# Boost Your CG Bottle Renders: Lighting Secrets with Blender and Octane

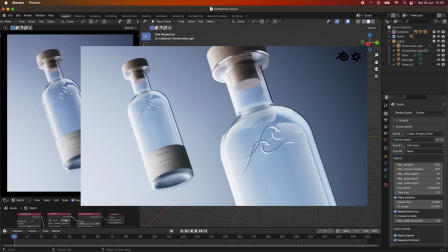(0:00)
Hey everyone, and welcome back for another tutorial today. So in today's tutorial, we are going to be looking at how I set up the lighting for this scene here. And I thought this would be also fun to do in Octane and just show you how
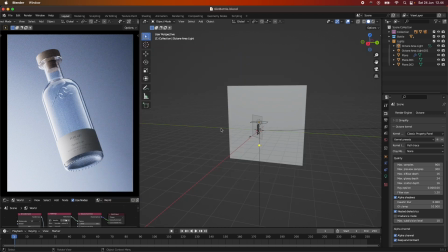(0:15)
I went about creating the lighting for this bottle right here.
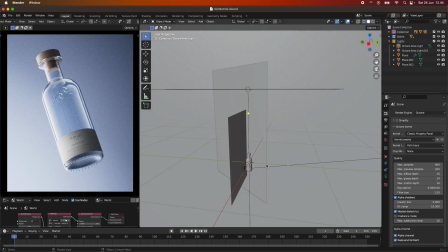(0:20)
So this bottle is just a quick mock-up that I made, and yeah, it's not a real product,
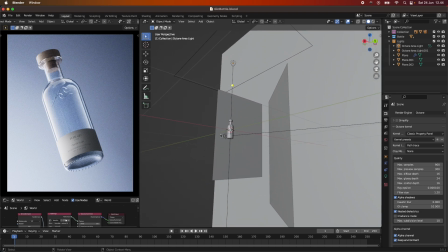(0:26)
but it will showcase the different techniques that I used for the lighting.
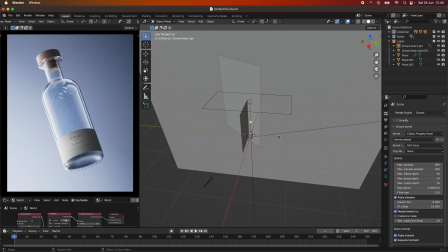(0:31)
So yeah, this is the scene, and
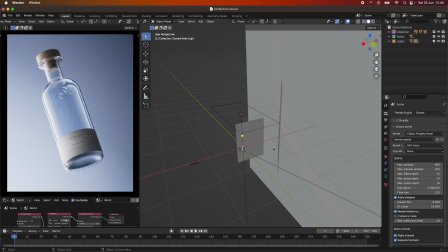(0:36)
let's take a look at how these lights were set up, each of them. So I'll start by turning off all of our lights here.
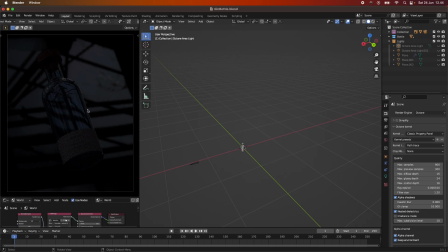(0:44)
And as you can see, maybe you can see it, we just have a slight light with the HDRI just kind of giving us this reflection on our bottle.
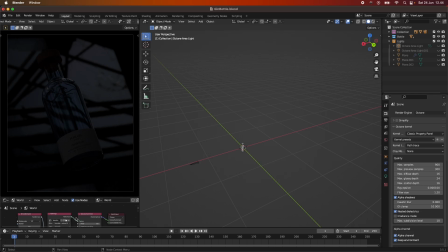(0:57)
So I just use an HDRI from HDRI Haven, and I set the power very low down here. So yeah, it's just a texture environment set up with an RGB image,
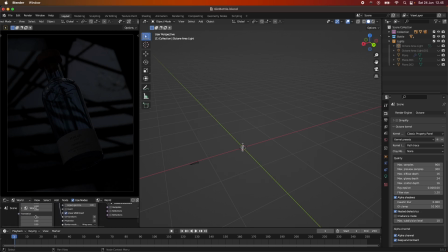(1:12)
and I use the 3D transformation. You can use that to rotate the HDRI around. And the power was set to 0.05. And the legacy gamma down here is set to 1.
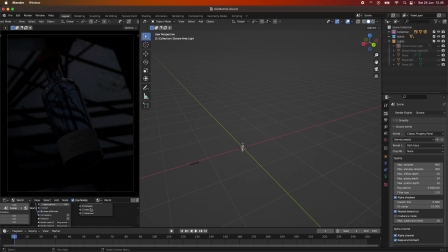(1:28)
That's very important, as I have also shown in other tutorials. So, but this is basically all for the HDRI, and yeah, it's not that important, and it's just to give a bit more realism to the scene itself.
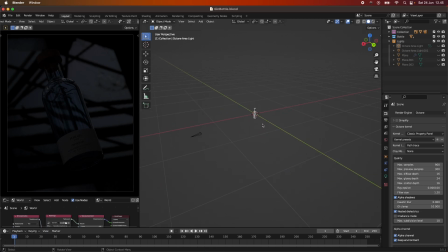(1:43)
So let's take a look at each of these light setups here.
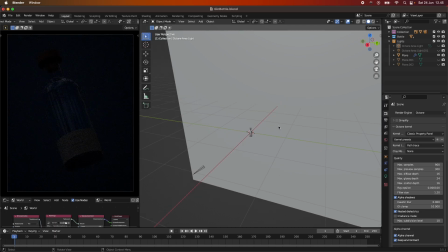(1:49)
The first one is just the plane, and I have included this as part of the lighting because when lighting bottles, we do it a bit different to other objects. Because there are liquid inside of our bottle, we need to, and it's a glass shading,
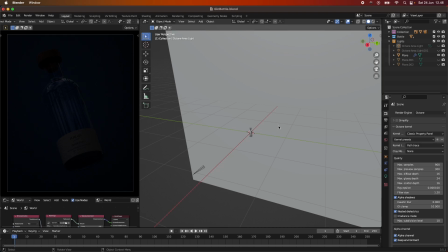(2:06)
we need to light it from behind actually to get the sort of look that we want, the soft kind of look that we want.
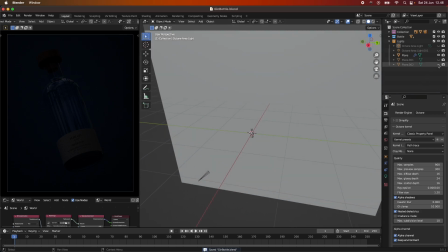(2:15)
So what I did was I just had a plane.
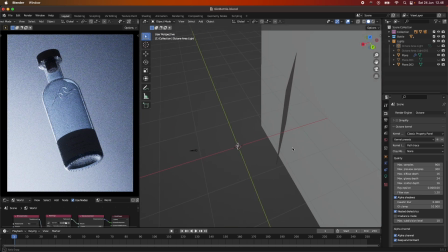(2:20)
And this plane I turned into an emission object, and you can see that it's just affecting the backdrop, giving us a slight rim over around the bottle from here, just kind of a backlight.
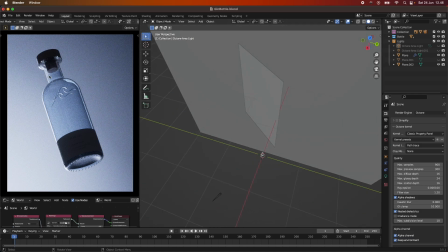(2:35)
But most of all, it's just lighting up the liquid inside of our bottle here, not affecting the front at all.
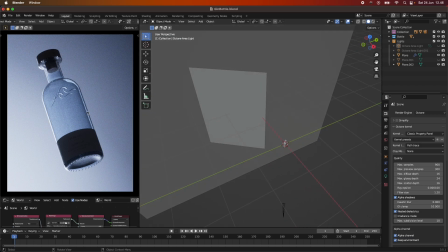(2:44)
So just kind of this gradient bluish backdrop.
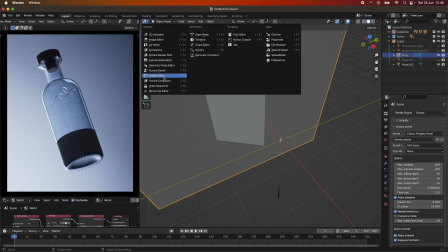(2:49)
And if we go into the shader editor, you can see that our
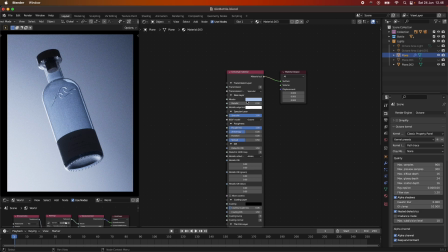(2:53)
backdrop here is just a universal material with a slight bluish tint to the albedo with the roughness all the way up. But the important thing is when we take a look at our plane here, and I actually spent quite a lot of time figuring out how to do this,
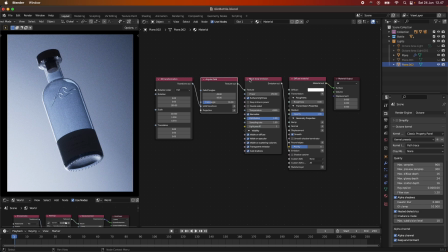(3:11)
you can see that we have the diffused material, we have a black body emission, an angular field, and the 3D transformation with the tweaked numbers over here. And but I actually think, now I'm thinking about it,
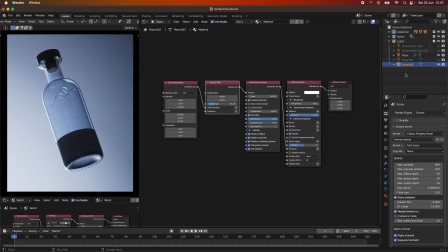(3:28)
that we should take a look at how this is working with the other plane that I also did this black body emission to.
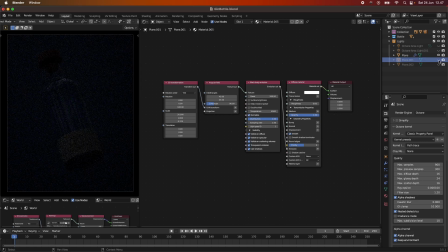(3:39)
And that is the part, if we turn this one off, that is the part that's creating our frontal
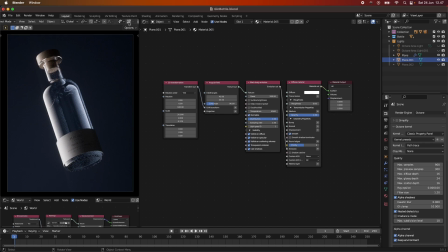(3:50)
kind of lighting here. So how did I go about this? So if I turn out of this view,
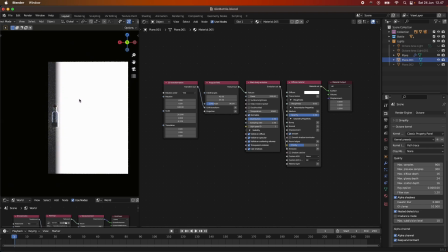(3:57)
you can see from the side that this is actually a gradient.